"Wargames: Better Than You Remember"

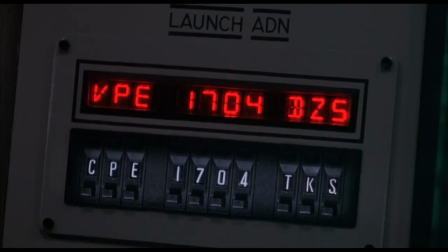11s
To this day, Wargames still holds up as a textbook example of how to make
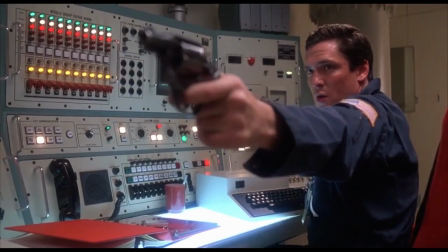17s
a crowd-pleasing thriller with a resonant theme and well-written characters.
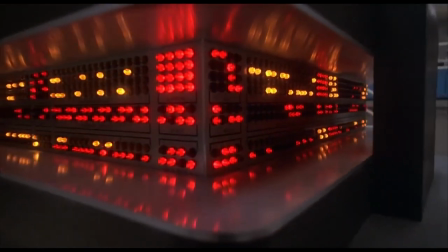22s
That theme is the dangers of artificial intelligence gaining too much control.
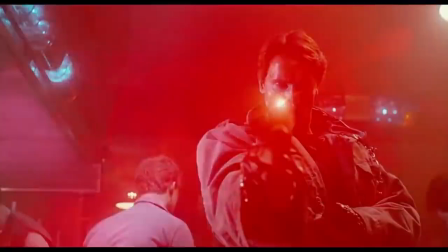28s
A theme that was explored by James Cameron just a year later with The Terminator, and in later films like The Matrix.
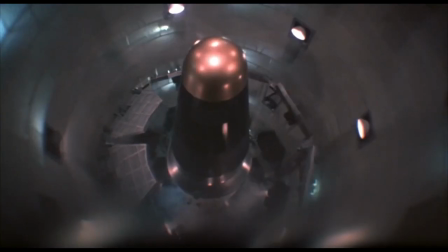36s
Another central theme of Wargames is the inherent no-win scenario of nuclear warfare,
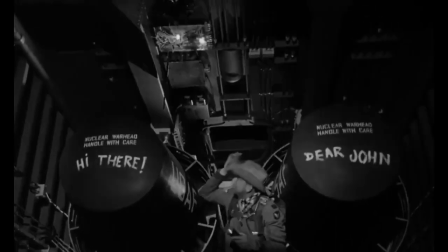42s
a bit of a continuation of Stanley Kubrick's 1964 black comedy masterpiece, Dr. Strangelove.
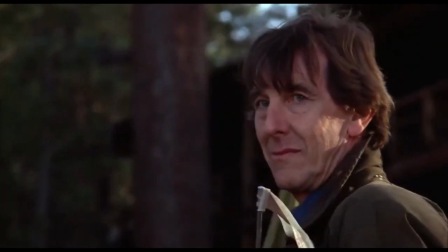50s
Wargames started as a far simpler story of a dying scientist hoping to pass his knowledge on to an intelligent but troubled teen.
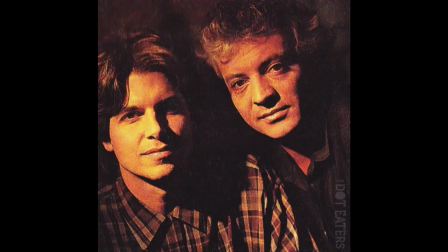58s
But Walter F. Parks and Lawrence Lasker, the film's screenwriters, soon added the concept of computer hacking in the military.
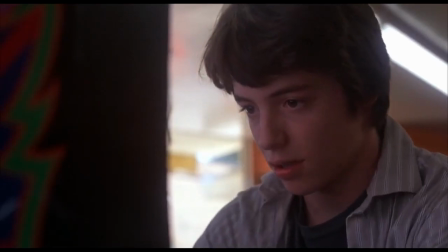66s
This hacking is personified in the character of David Lightman, a character who is a highly intelligent underachiever,
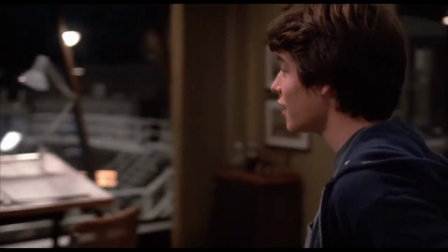74s
and he is essentially our guide through the movie's clever plotting and resonant theme.
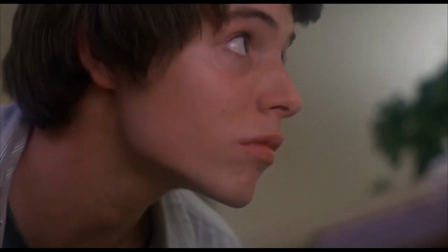79s
Part of this clever plotting is the fact that we are introduced to David's genius with computers
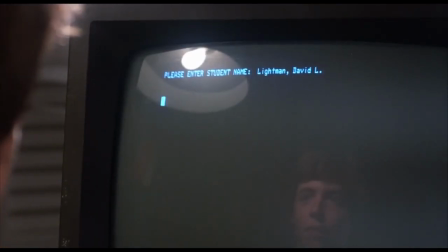85s
by witnessing him breaking into the school's computer system and changing his grade from fail to pass.
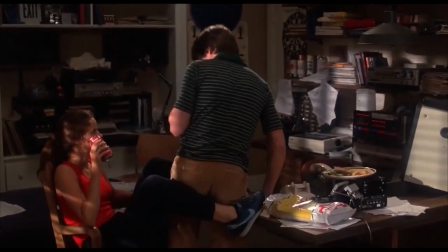90s
Not one to let a clever plot point go to waste, the filmmakers also use this ability to develop the romantic subplot between David and Jennifer,
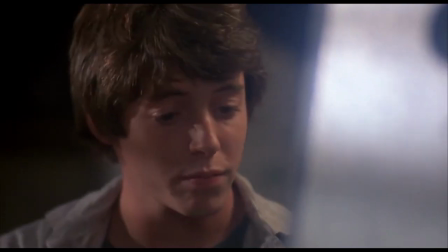99s
a girl from his class who is also in academic trouble. David changes her grade from fail to pass, even after she protests.
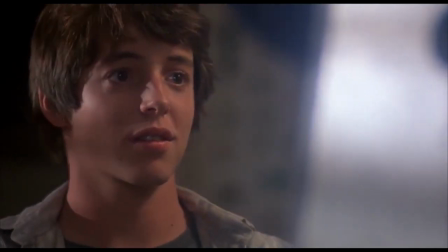107s
This accomplishes two things.
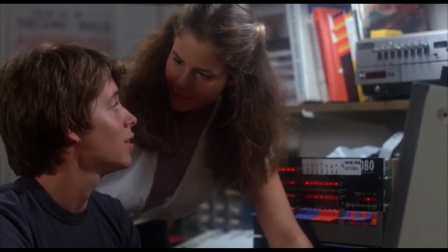109s
First, it expresses David's affection for her without dialogue or spelling it out for the audience, which many other lesser films do.
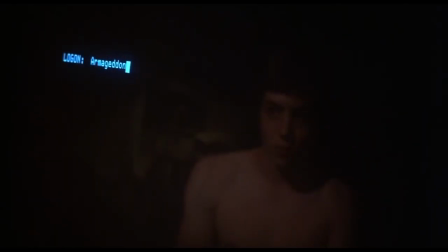117s
Second, it subtly introduces David's penchant for troublemaking and breaking the rules.
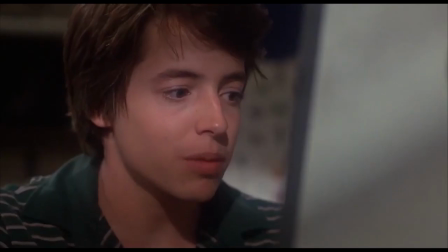123s
This one plot point not only advances the plot, it also develops the character of Lightman and introduces the love theme.
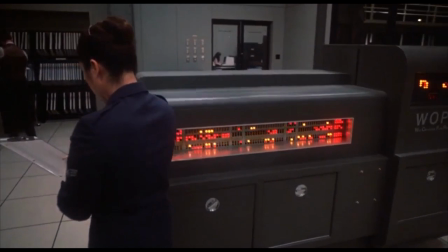130s
The theme of artificial intelligence and its dangerous implications are not the only takeaways from Wargames.
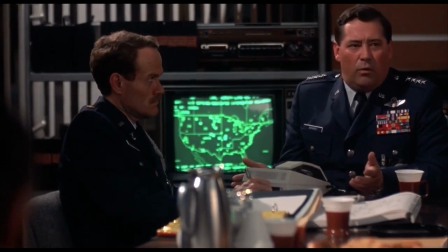136s
The idea that neither AI or humans can be entrusted with the safety of the planet is also present.
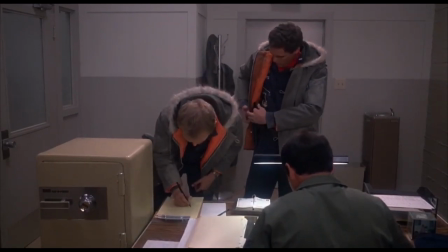143s
The very first scene presents the entire ethical problem of nuclear war in a nutshell.
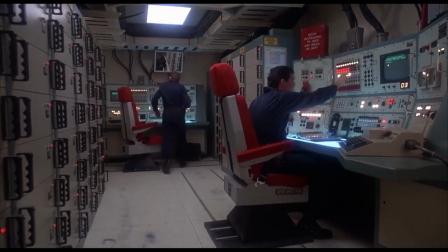147s
Two men, tasked with the safety or death of millions of people, ultimately come to a disagreement,
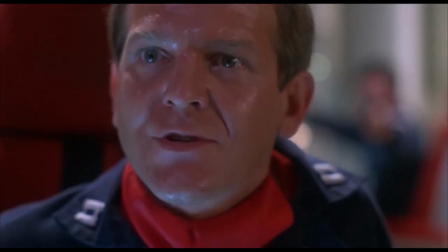154s
and one of the men threatens the other with death if he doesn't turn his missile key that will initiate the deaths of over 20 million citizens.
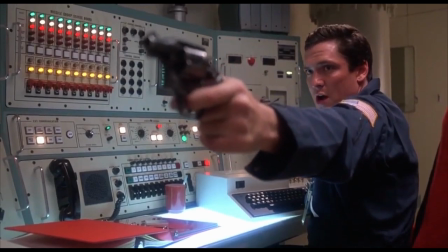162s
The man with the gun represents the cold, harsh, undeterred willpower of the military, who will stop at nothing to gain control.
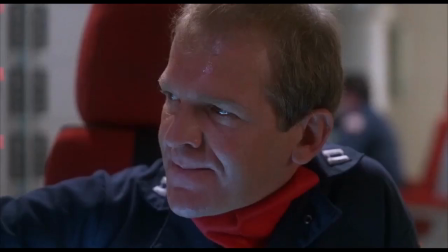171s
And the other represents the moral, ethical purity of the human soul, and its refusal to be a mindless drone who simply follows orders, even if those orders are to commit mass genocide.
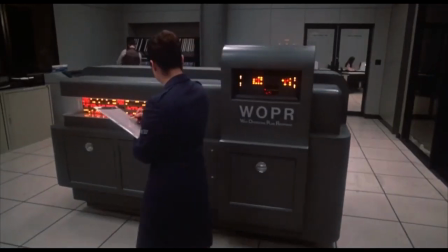184s
This is the dual-edged theme at the heart of the movie. The preoccupation with artificial intelligence is a bit of a smokescreen in this regard.
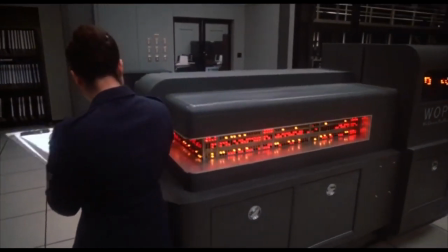192s
The AI in the film simply acts as an extension of the human theme I just mentioned.
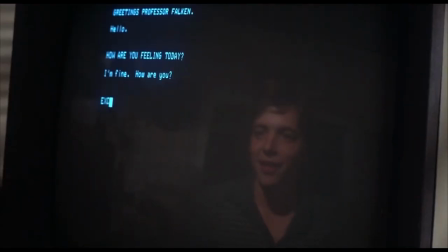196s
This AI takes the form of Joshua, a program written by Stephen Falcon,
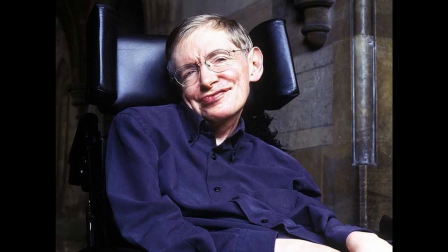202s
a character named after one of the inspirations for the film, Stephen Hawking.
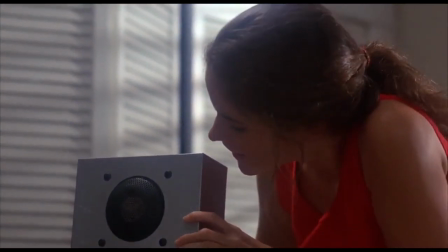207s
Joshua is brilliantly presented in the form of a computerized voice that sounds both innocent and childlike, but also creepy and diabolical.
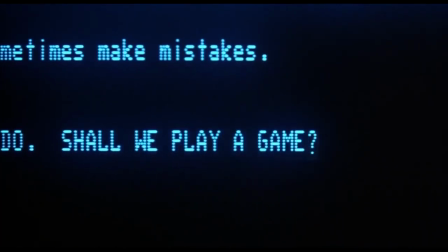215s Shall we play a game?
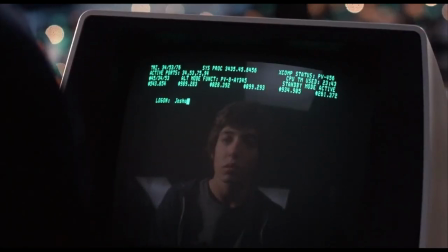218s
The film manages to give Joshua the air of an actual personality, even though its communications are straightforward and without the color of human pleasantries.
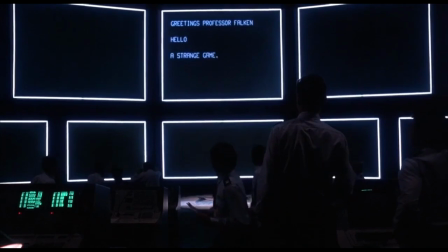227s
In the end, Joshua comes off as a big, dumb, but supremely powerful child,
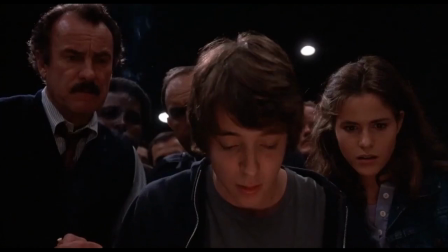232s
one who absorbs the lessons of the theme only after playing a game of tic-tac-toe.
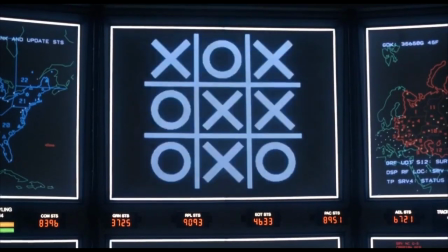237s
You couldn't come up with a more ingenious way to express what is at the heart of the film's message, that ultimately there is no point in nuclear war,
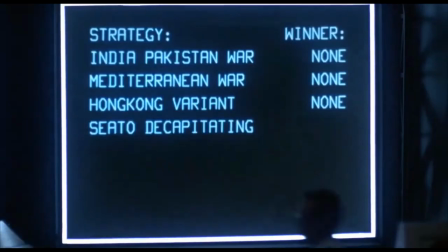245s
as all roads lead to total annihilation of the planet and those fighting to stay alive in the first place.